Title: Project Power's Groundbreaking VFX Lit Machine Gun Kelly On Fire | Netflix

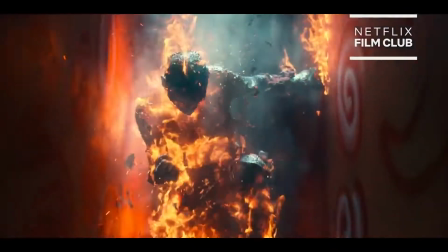(0:05)
we're going to break down how we lit Machine Gun Kelly on fire. My name's Ivan Moran. I'm visual effects supervisor for Project Power for Netflix.
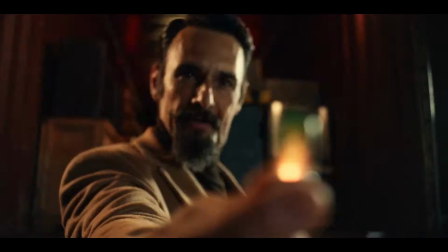(0:14)
Project Power tells the story of some shady group that manufactures a drug which is tested on individuals.
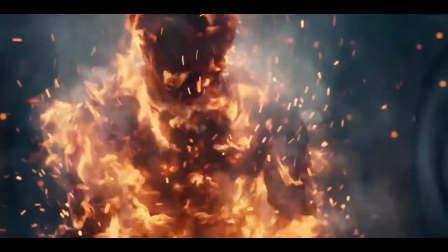(0:22)
It gives the individuals super abilities or powers for 5 minutes.
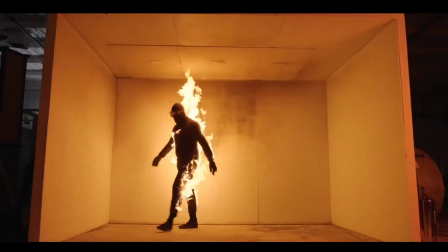(0:29)
1001, 1002, 1003, we did a camera test, just somebody's feet walking through frame.
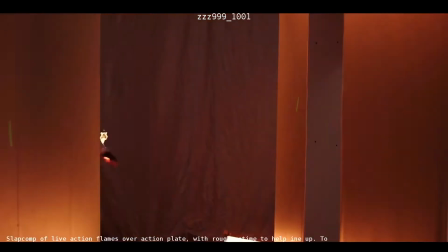(0:34)
We devised little flaming footprints, embers that came off the floor. We then did the repeated stunt fire test. When it was all put together with some CG fire added, it looked fantastic.
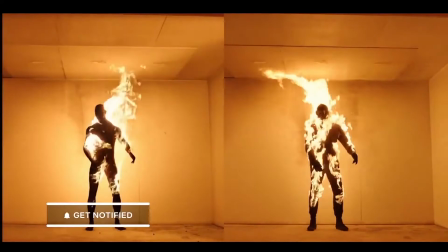(0:45)
The one problem that remained, and it's the hardest thing of all, is the lighting problem.
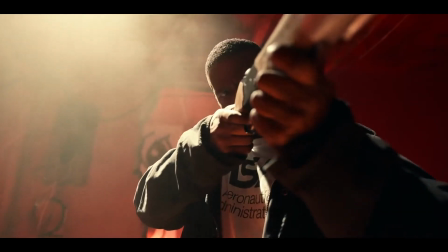(0:51)
Solve the problem of how to illuminate the actor from what would become the fire on his body.
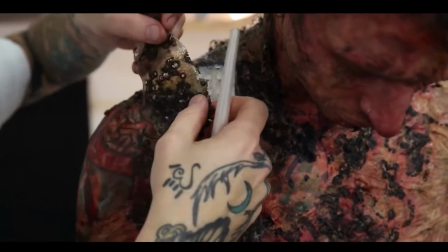(0:57)
We came up with this LED suit, which was strips of LEDs that could be programmed. The shot where he's in the chair was meant to be a highly explosive element, so we chose a mannequin and we exploded it on fire. On top of it, we build a digital version of each of our characters so that we're able to augment them.
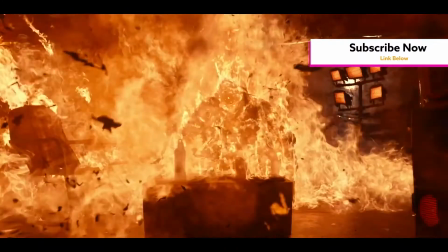(1:21)
And so this was one of the few shots where the character that you see in the chair is purely digital, a purely digital version of Machine Gun Kelly.
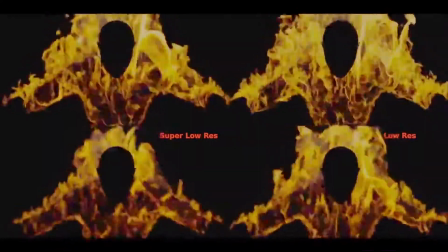(1:30)
And then various CG elements have been added in terms of fire and explosions and embers to really give it that sort of terrifying feeling. One of my other favorite shots is Machine Gun Kelly dropping through the holes that we presume he's actually made in order to navigate this building.
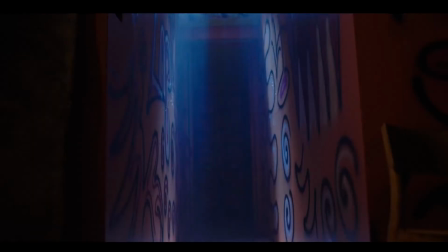(1:50)
We don't really know. You can see in the plate, it is actually Machine Gun Kelly. He's on a wire harness that gets painted out.
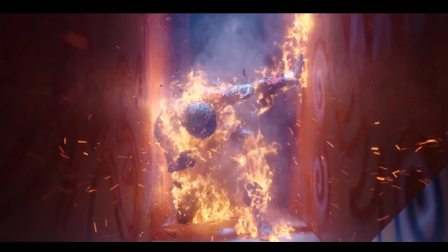(1:57)
We then match his performance from an animation and lighting standpoint with the digital double. But once we have that step, then we're able to add all of the elements that we have in our library in visual effects.
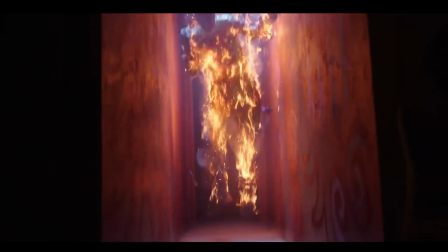(2:11)
Interactive lighting, more lighting onto the body of the character, and all of the various fire, steam, and smoke and ember elements.
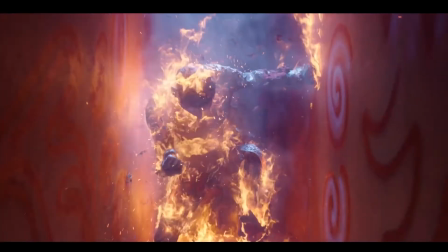(2:19)
Once we had those matched, we then took a little bit of creative license to move the fire.
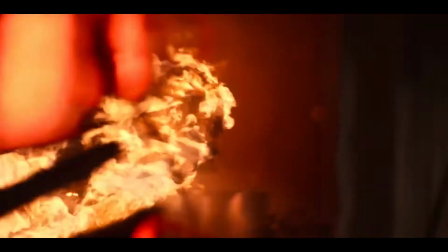(2:25)
We really wanted it to be a character, so it moves around his body.
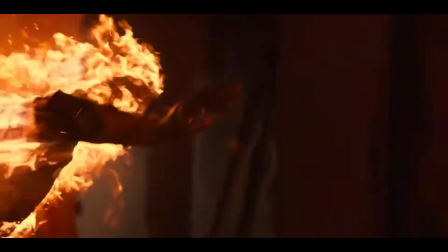(2:29)
And by slight happy accident, one of the visual effects artists had too much volume,
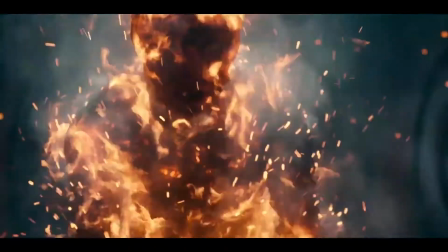(2:35)
for lack of a better description, on his fire setting. And when it was rendered, it looked like the digital double character was almost like a blowtorch. It looked a little unrealistic, but it was quite fascinating, and the directors really wanted to employ it somewhere. So where we employed it is the shot where Machine Gun Kelly reignites after taking the three pills.
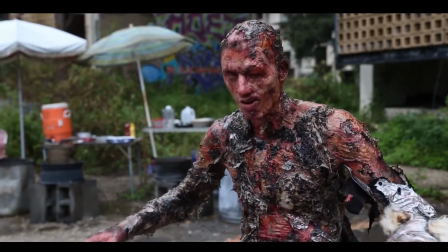(2:55)
Doop, doop, doop, doop, doop. He puts his hands on the walls.
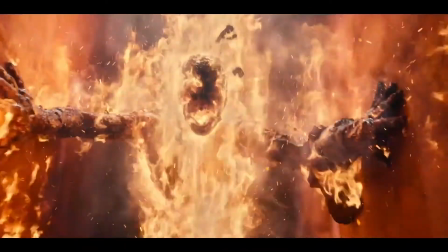(3:01)
And then when he ignites in this incredibly ferocious human blowtorch kind of way, almost at desperation level to get his foe.
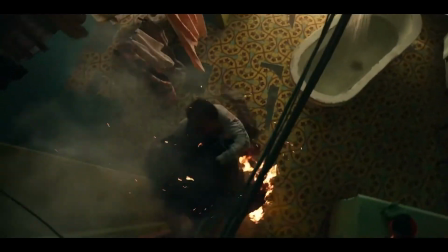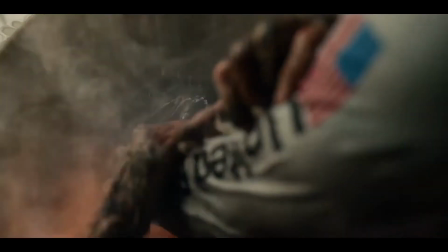(3:15) Where'd you get this shit from? Who's making it? Tell me the source!
Science in this moment is that he's essentially ODing.
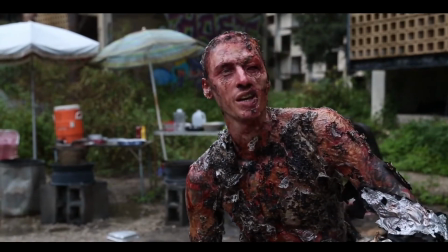(3:23)
Awesome. I'm very excited to add this character to my resume. Thank you so much for watching. Please check out Project Power on Netflix.